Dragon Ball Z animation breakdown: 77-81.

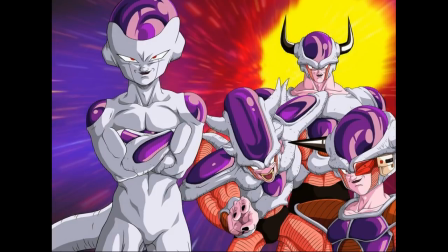2s
Frieza. Frieza or Freezer is one of the most popular, if not the most popular, villain of the entire franchise.
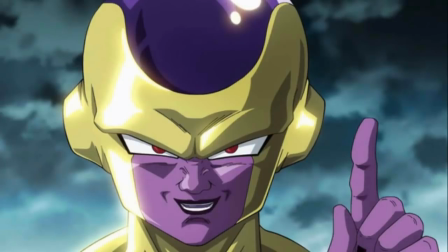10s
He's evil but polite. He's ruthless but well-mannered.
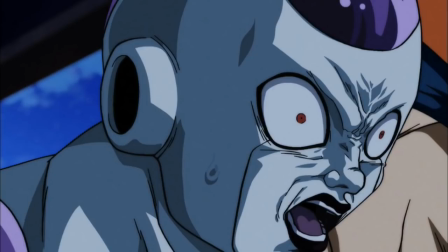14s
He represents Dragon Ball Z at its best, and also Dragon Ball Super, since he's one of the MVPs of the Tournament of Power.
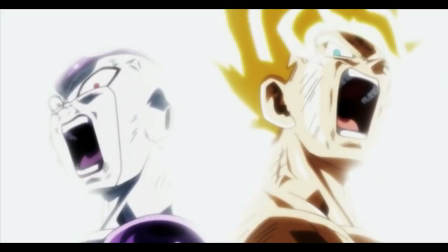22s
Overall, they actually did a great job at giving back his own dignity after being frozen in GT.
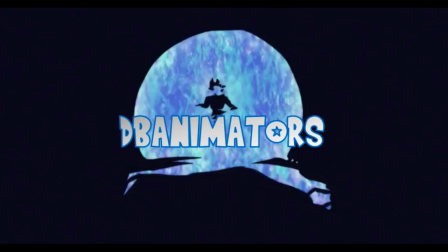28s
So, in order to celebrate the return of this great character, we are going to analyze the very first episodes of the main fight of the Namek arc. In other words, this is a brand new animation breakdown after several months of absence.
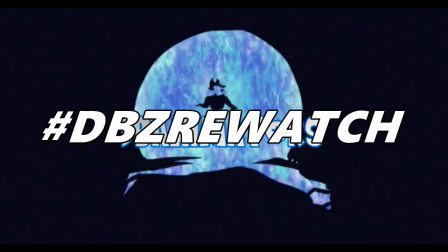42s
This is DB Animators and welcome to the Dragon Ball Z Rewatch hashtag. Let's start off with episode 77,
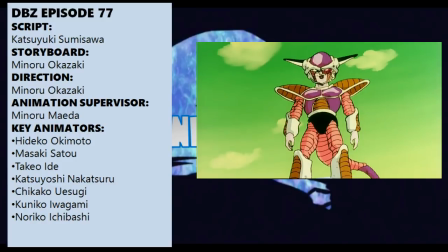50s
which features Freezer's will of revenge towards Vegeta and the others for ruining his immortality plan.
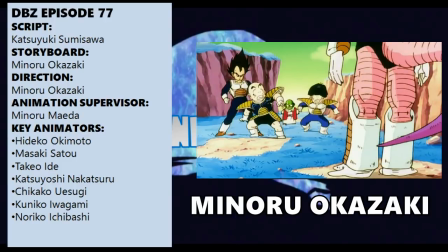56s
It's directed and storyboarded by Minoru Okazaki and supervised by the better-known Minoru, former character designer Maeda.
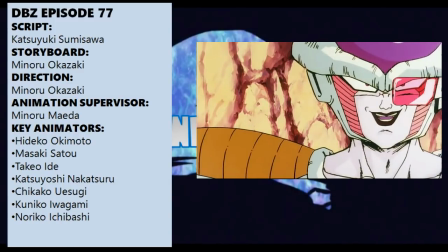64s
Content-wise, this episode is alright, but in terms of visuals, it's a plain letdown.
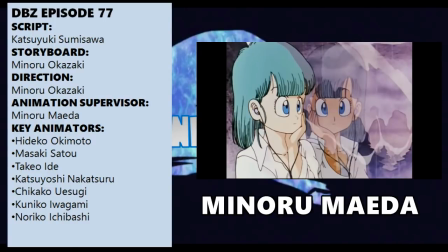70s
Maeda is known for supervising some of the best-looking episodes of the original series,
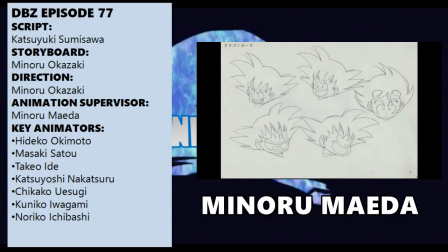75s
mostly thanks to the support of really competent artists such as Sato, Ide, Nakatsuru and Deguchi.
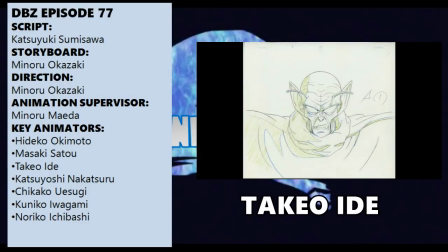82s
His corrections used to be relatively light to give characters softer traits.
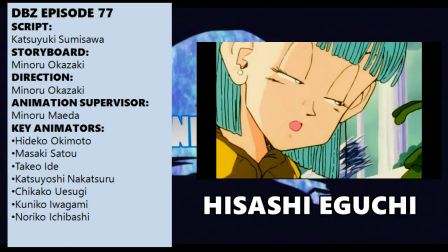86s
After Saiyan arc, his output began getting heavier, judging from his pointy and sharp jaws, which we can also notice in movies 2 and 3, which he supervised.
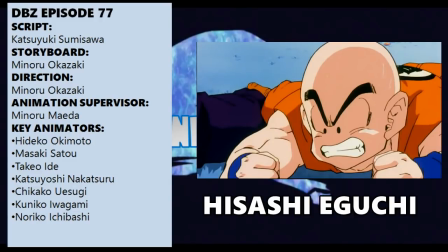96s
And after Eguchi's departure from Studio Junior, which happened after episode 64, three animators were promoted, Chikako Uesugi,
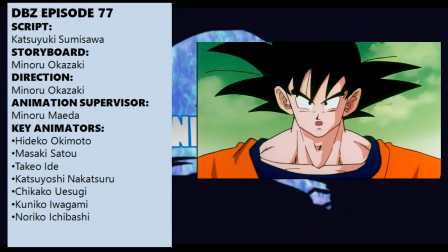104s
Kuriko Iwagami and Noriko Ichibashi, whose styles are still unclear as of today because they are heavily corrected by Maeda himself.
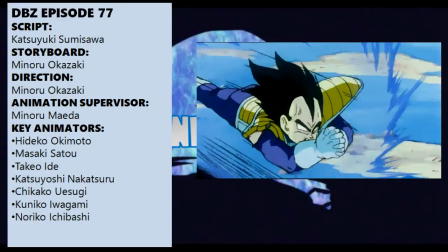113s
At first, this didn't seem to be a problem since episode 70 was still pretty solid and with a good direction from Ueda,
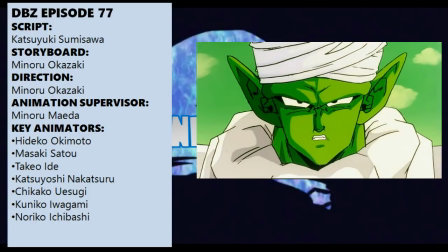121s
whilst not looking outstanding. On the other hand, this one shows why his episodes lost that harmony they had once.
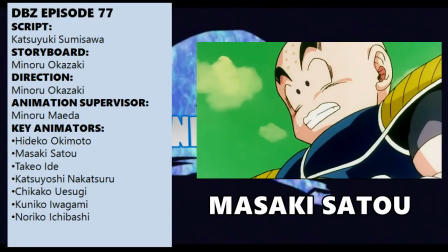128s
Masaki Sato animates Freezer's Rage, which displays some solid artwork and also a decent impact frame before the power-up scene,
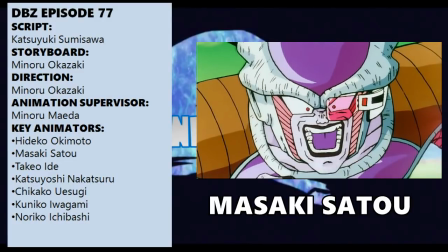136s
but I don't think Freezer's Rage is expressed that well, because Sato's character acting is a bit lame,
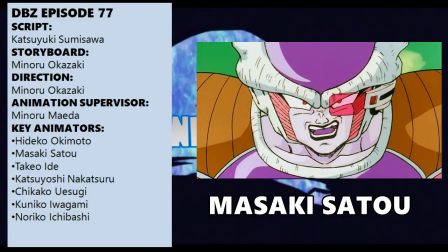143s
and his expressions are a bit stuck at this point. If a character is pissed off, I expect him to be pissed off, not just angry.
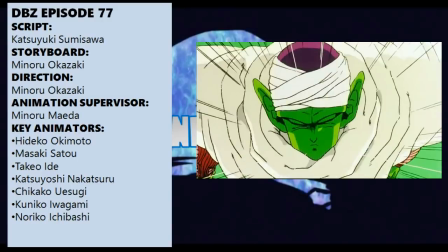151s
At the very least, his output is solid, unlike the next scene with Piccolo and Nail, which looks like a sketch.
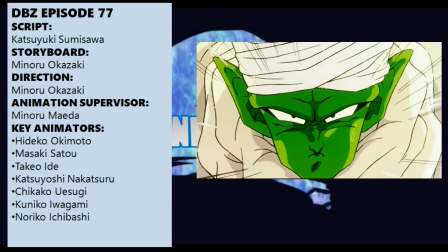157s
You can tell Maeda corrected this, judging from his sharp cornered jaws, which appear pretty jarring on a frontal view.
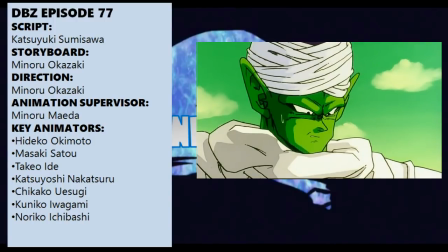164s
I don't know who precisely animated this bit, but the lip sync is simply terrible.
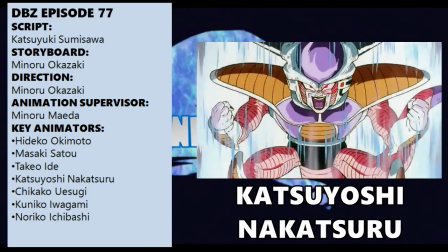170s
Piccolo's entire face moves while he's talking. The follow-up of Freezer's power-up is animated by Nakatsuru, whose art looks fine on Freezer,
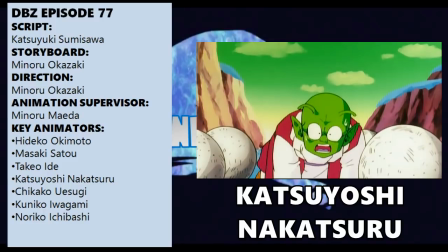178s
but his expression on Dende is so uninspired and boring.
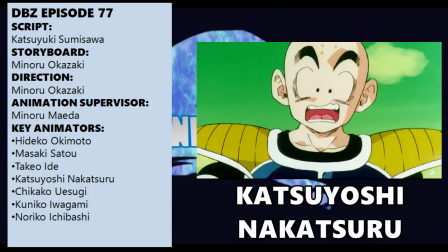183s
Once again, if a character is frightened, I expect him to look frightened, not just surprised.
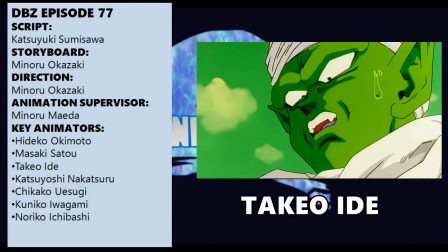189s
Then Takeo Ide steps in to handle Piccolo's assimilation with Nail and also the first minutes of the second half.
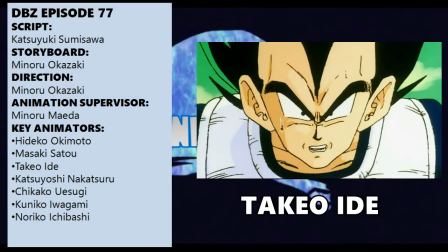196s
As we know, Ide's art style is based on square and sharp jaws, which make characters look more masculine.
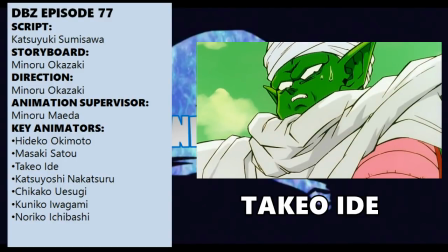202s
Usually, I find his approach quite interesting, and I learned to respect it even more during his experience on Super.
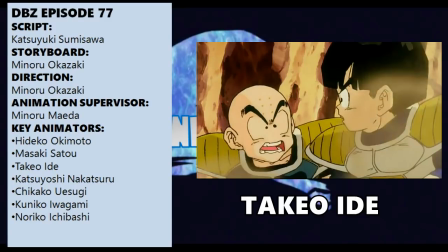209s
However, here it looks undeniably rushed, and Maeda's corrections feel all over the place, despite not being that frequent.
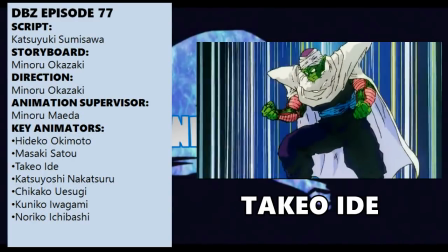217s
Meme aside, Piccolo's motivational scene is poorly executed, with another terrible lip sync, and overall, it's not even that well directed.
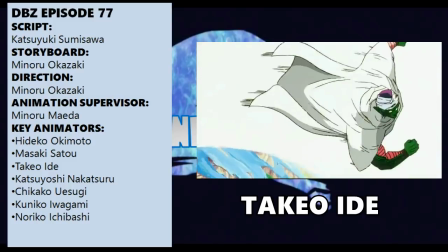226s
In fact, let's analyze the episode direction for a moment.
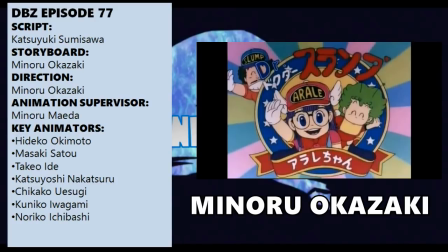230s
It comes from Minoru Okazaki, who was the general director of the original Dr. Slump series and also a regular in the original Dragon Ball, where he directed and storyboarded important episodes, such as the very first one and even Piccolo Daimaho's death.